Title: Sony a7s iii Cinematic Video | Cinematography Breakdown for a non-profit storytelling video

What's good everyone, my name is Mateo Toro. I'm a run and gun filmmaker based in Reading, Pennsylvania. And today I'm very excited because in this video I'm gonna be giving you my director's commentary, how I produced,
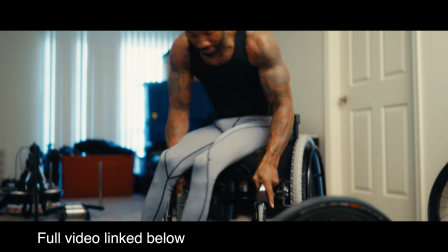shot, edited, color graded, and delivered this final video to this organization. These days, content creators, we wear so many hats. So I figured, let me show you the process of how I even delivered this final project from beginning to end. Before I do a scene by scene breakdown, let me talk about gear really quickly. So I filmed all the videos with a Sony Alpha A7S III. I can't talk highly enough about this camera. Watch my review up above. It's just an amazing camera. The dynamic range, it really transformed the way that I was able to do these videos. The lenses that I used was a 24-70 G Master.
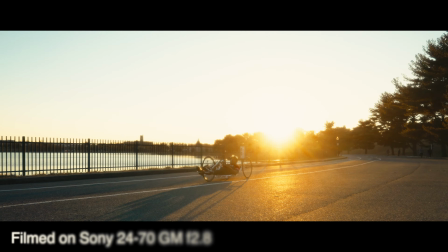Having a zoom lens for these kind of running on shoots was so, so imperative and I'm glad I rented one.
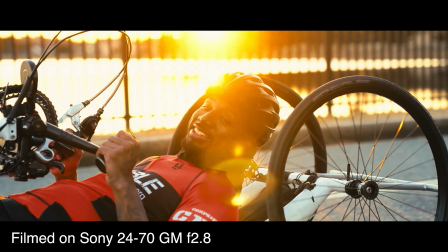I ended up buying one halfway through filming the five shoots because I realized I needed a zoom lens in my life.
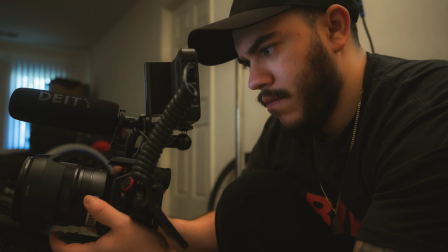I also rented a 35mm 1.4 Zeiss Sony lens.
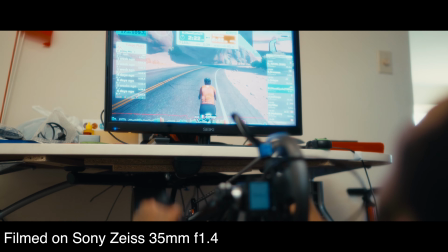I just wanted something that was a little bit more of a Prime, still with 35mm because it was my favorite focal length. I didn't own one at the time because I'm waiting for the G Master to finally ship.
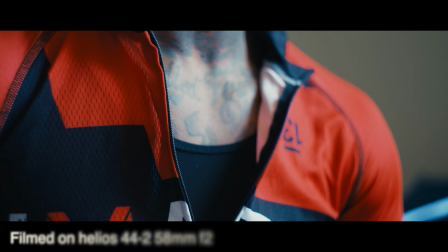And lastly, I always use my handy dandy $40 vintage Helios 44, 58mm lens. I don't even know what it's called, but $40 vintage lens that I use all the time for most of the detailed shots.
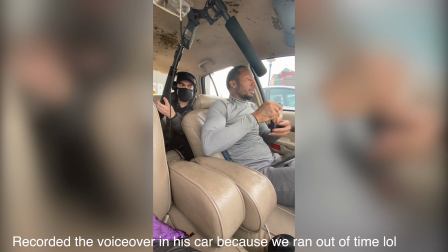For audio, I use the Audio-Technica AT-8035 that my friend Jay from Pocota City Records let me borrow. it's a boom uh a condenser mic it's so amazing it's so clear i hope you can hear it from just this video alone and then i also use the h6 pro um from zoom
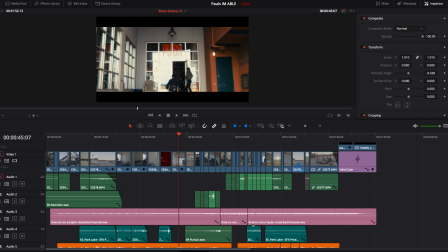to to use phantom power to record using that mic okay everyone let's get started to the cinematography breakdown so first things first let me just say that this is actually the first project i fully completed within davinci resolve 16 i'm primarily a finaco pro x user but i'm really trying to transition and
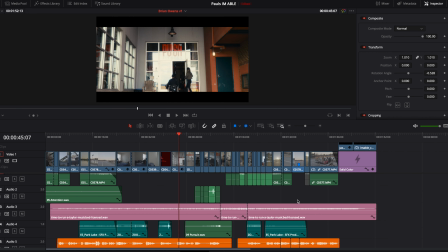make DaVinci Resolve, my primary NLE. I just feel like it has so many amazing features and functions. You don't need plugins and obviously it's known for its color grading tools.
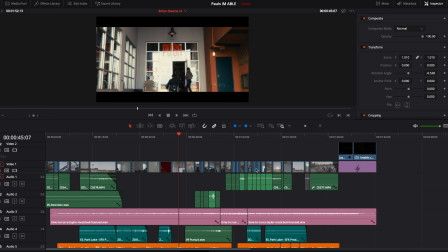So yeah, I was really proud of how this came out and the fact that this is the first project I fully completed within DaVinci Resolve.
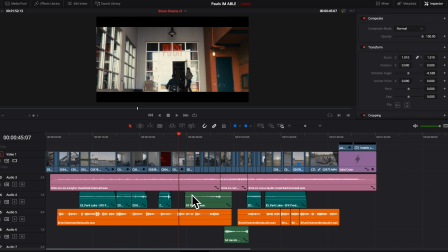So as you can see, it's a very simple edit, but I did everything in here, the sound design, the color grade, and the entire edit.
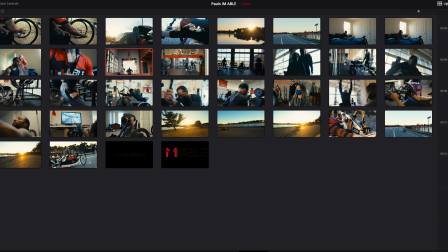So when we go into the color grade panel, you can see my light box all of the favorite frames of all the scenes i'm gonna break down my favorite scenes not all of them obviously for the entire video because i'll be too long and just show you my thought process how i shot
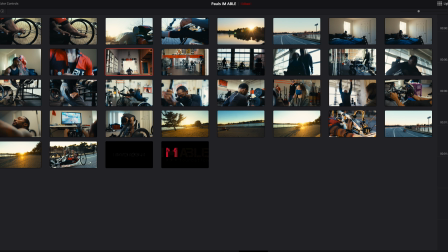them and why i feel like they really helped sell the story so let's get into the this sequence right here which is showing brian
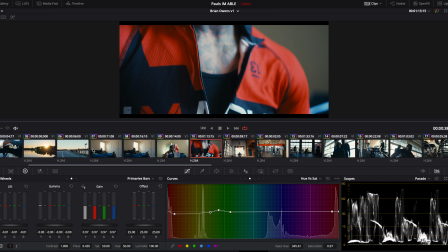in his bedroom getting dressed putting on the jersey that he's gonna hand cycle in why i thought this scene was very important and the reason that I even did
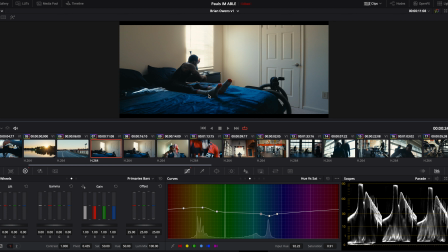include that in the video treatment is the fact that Brian in our conversation was telling me he wants to show people that he's able to complete normal things everyone else does it's just the fact that yes he's paraplegic and he's on a wheelchair however that doesn't mean he can't get dressed that he
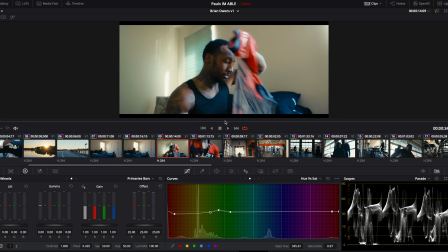can't do the simple things that people think that these people can't do just because that they're they have some sort of disability so he really wanted to drive
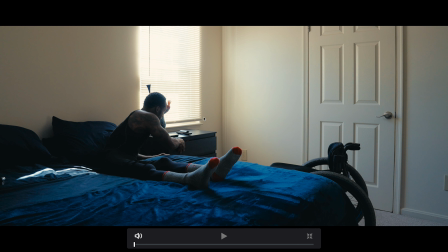that home and so we you know we wanted to make a very simple scene stand out we went wide 24 millimeter everything was shot on the a7s3 like i said everything was shot on s log 3 and we just used a natural light that was available to us and then right
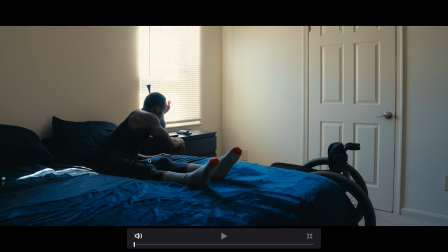here off to the corner i used a bounce board just to fill in a little bit of light onto the right side of his body and you
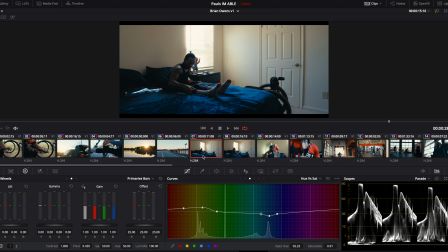know i really love how this came out i think it was the only scene that we shot on a tripod just to give it that stillness and
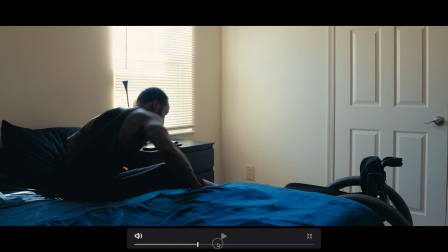allow to the focus to be on brian's movements which is getting off the bed opening the drawer and pulling out the jersey as you can see
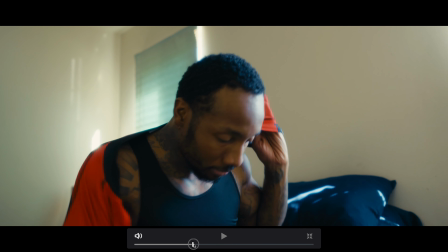right here um and i love how this shot came out i shot this on 35 millimeter 1.4 sony lens um and we just allowed brian
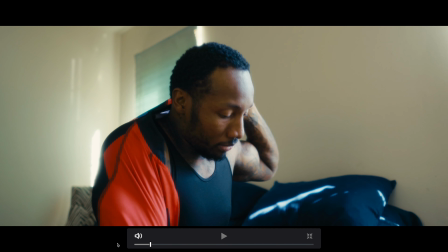to really be in his own being the element that he is he loves to hand cycle and and then we wanted to get a close-up and
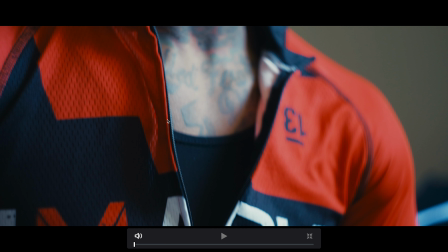on this close-up i actually used my 40 vintage lens the helios lens my handy dandy
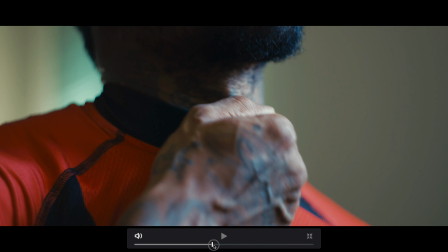helios lens i love that lens and i just wanted a really strong close-up.
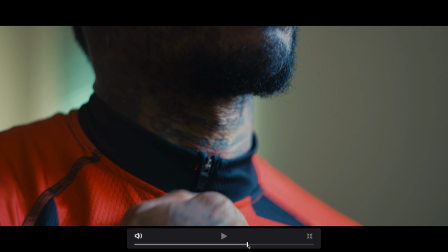I was studying a lot of other videos that they've done for Paralympics or Paralympians on a high level production value and it's always the details that really stand out so I knew I wanted to get this detail shot of Brian's hand zipping up the jersey him getting into battle mode as you will
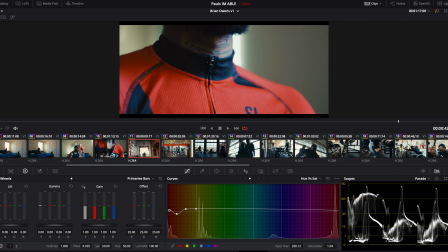say to go out and hand cycle and then the next sequence is the gym sequence you know it's showing Brian and his element that he
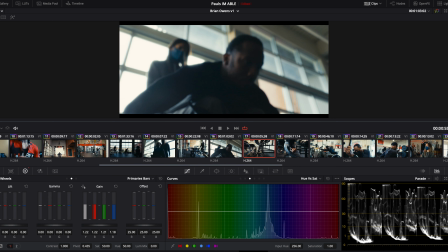is a fucking badass that he can really work his ass off just because he can't move his legs doesn't mean he can't train hard and that he's not
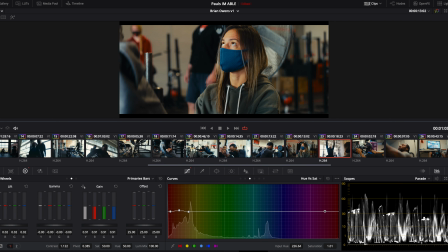training hard as is um so some of my favorite scenes again here as you can see
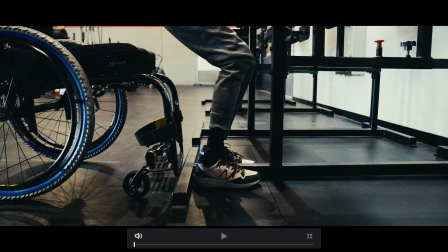is the leg shot I wanted to show the legs I thought I was going to show it in the bedroom or in his house but I ended up showing it in the gym so just always have
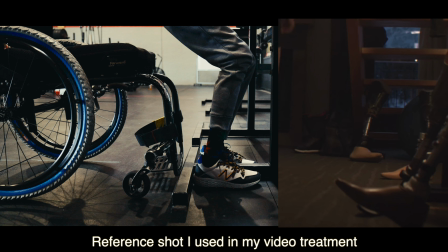that reference ready you never know where you're going to film it or just film as many times as you can trying to get different angles
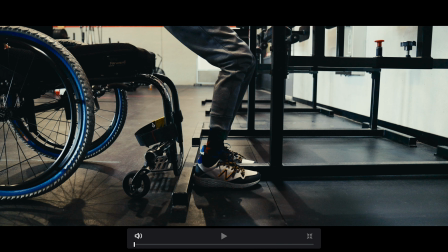or different variations of the shot that you really have in mind for the final edit here i happen to do it in the gym and i just thought
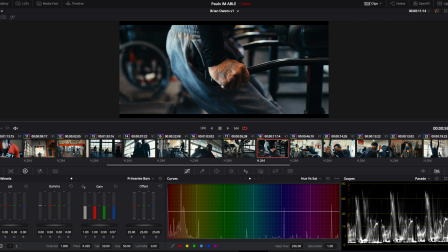it made sense given that it was such a intense um scene brian
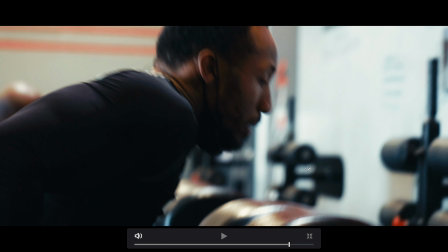working out really going ham um as you can see like he's just
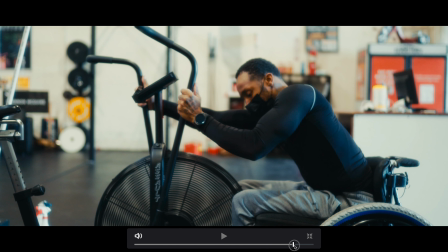a beast like this dude is jacked uh he can work out harder than probably most people that i know and you know we really wanted to showcase that
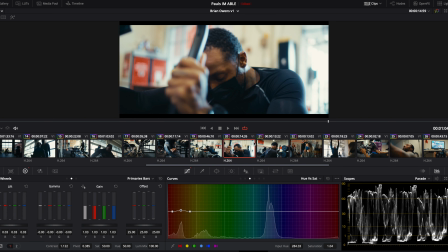with some high intense um a high intense workout with his trainer vicky who introduced him to hand cycling so this is the transition phase you know it's him working out showing that he's he's training really hard to become apparently showing the intensity of the workout and then just you know allowing him to
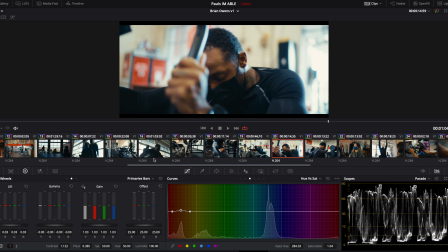be in his element i just really was a fly on the wall documenting as is and then just trying to put it all together in the final edit i
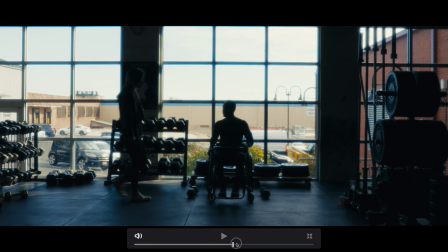really love this uh you know silhouette scene right here where vicky is handing him the dumbbells and then I got this like low angle
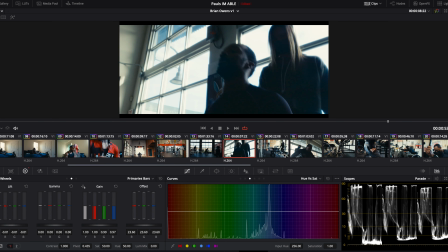just trying to get a variation whether it was a silhouette whether it was from a high angle or or eye level as you can see right here I got on the floor
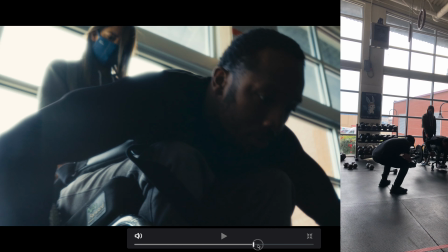and I was just really trying to just sell that intensity it's a workout you know you don't want it to be
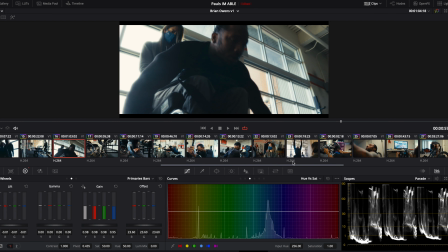boring and that was my intention with that and then as we move on right here uh these are some of my favorite scenes it was the next
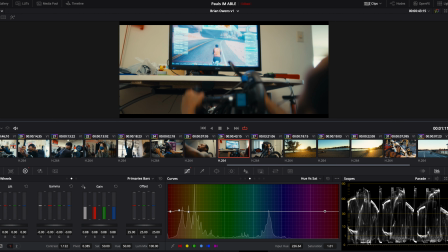sequence which is Brian and his house hand cycling on the kicker and i just thought that they came out so amazing um i just put on
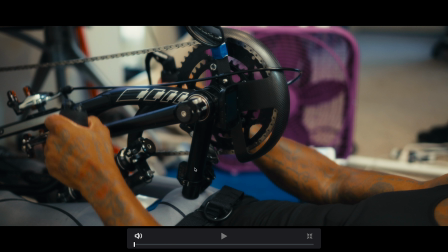a dream filter by present lens effects i really wanted to bloom the highlights and just create this dreamy look and allow us to just
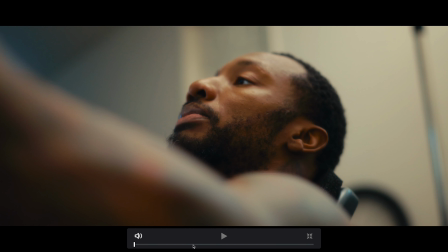be present in brian's world which is this is the
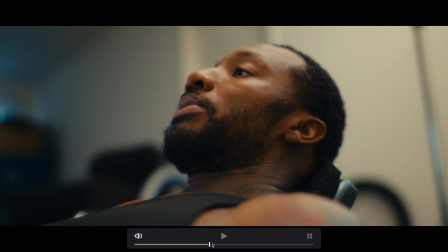majority of the time that he spends hand seconds on the kicker training inside his house because we filmed this
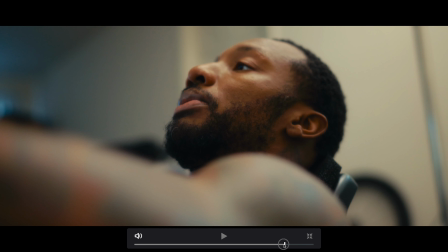still during winter um so it was cold out and we just wanted to sell that i love this shot right here i just use his hand and his shoulder
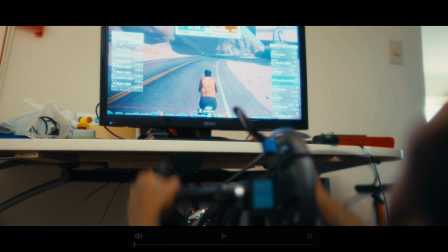to frame him up and as a close-up this was all in 35 millimeter sony lens um just my favorite focal length and again
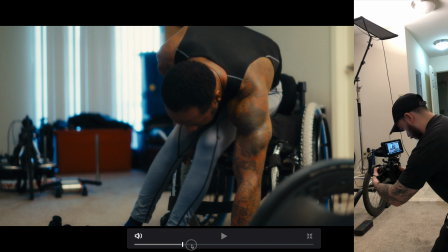brian on the kicker but this is the transition scene to the to the climax which is obviously him hand cycling and just showing him out uh
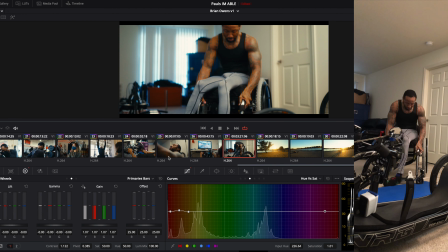look look at this dude he's jacked like he was putting in the work he is making his dream come true he was oppressed for so many years
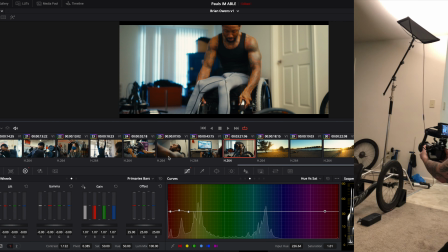he didn't want to move so i just knew somewhere in the edit i wanted this scene to transition into the hand cyclist scene because you have him
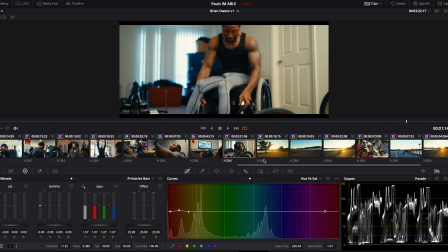working out hard as is in his house and then you know the beauty shots if you will or more of the establishment shots would be near
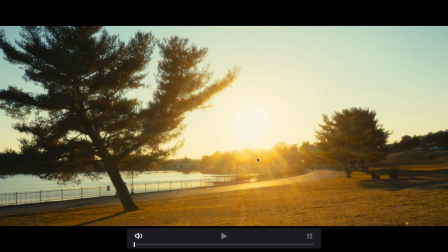the lake um this scene right here wow i was just blown away that we got blessed by the film gods with such an amazing golden hour um we had planned to come here for golden hour um it was like the first full teaser spring day so we had a great 50 degree ish
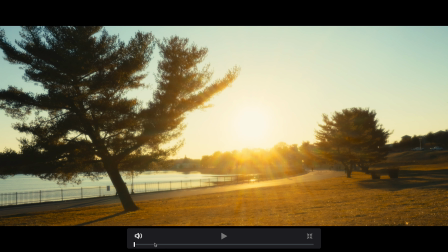weather and the sun was just blessing us. I walked down this hill over here and I just saw this framing. I knew I wanted to go wide and show Brian right here with scale of like the size of this tree and the size of the lake and just showing him again in the element.
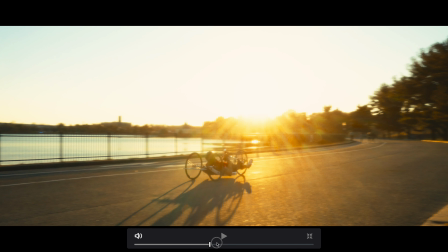I just thought that these shots really allowed us to enter his dream world, which is to be a Paralympic hand cyclist.
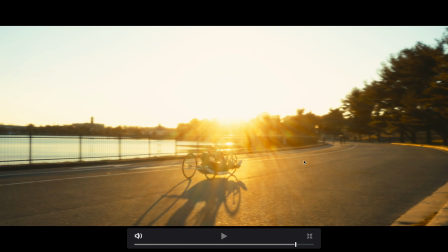That's why I put the dream filter.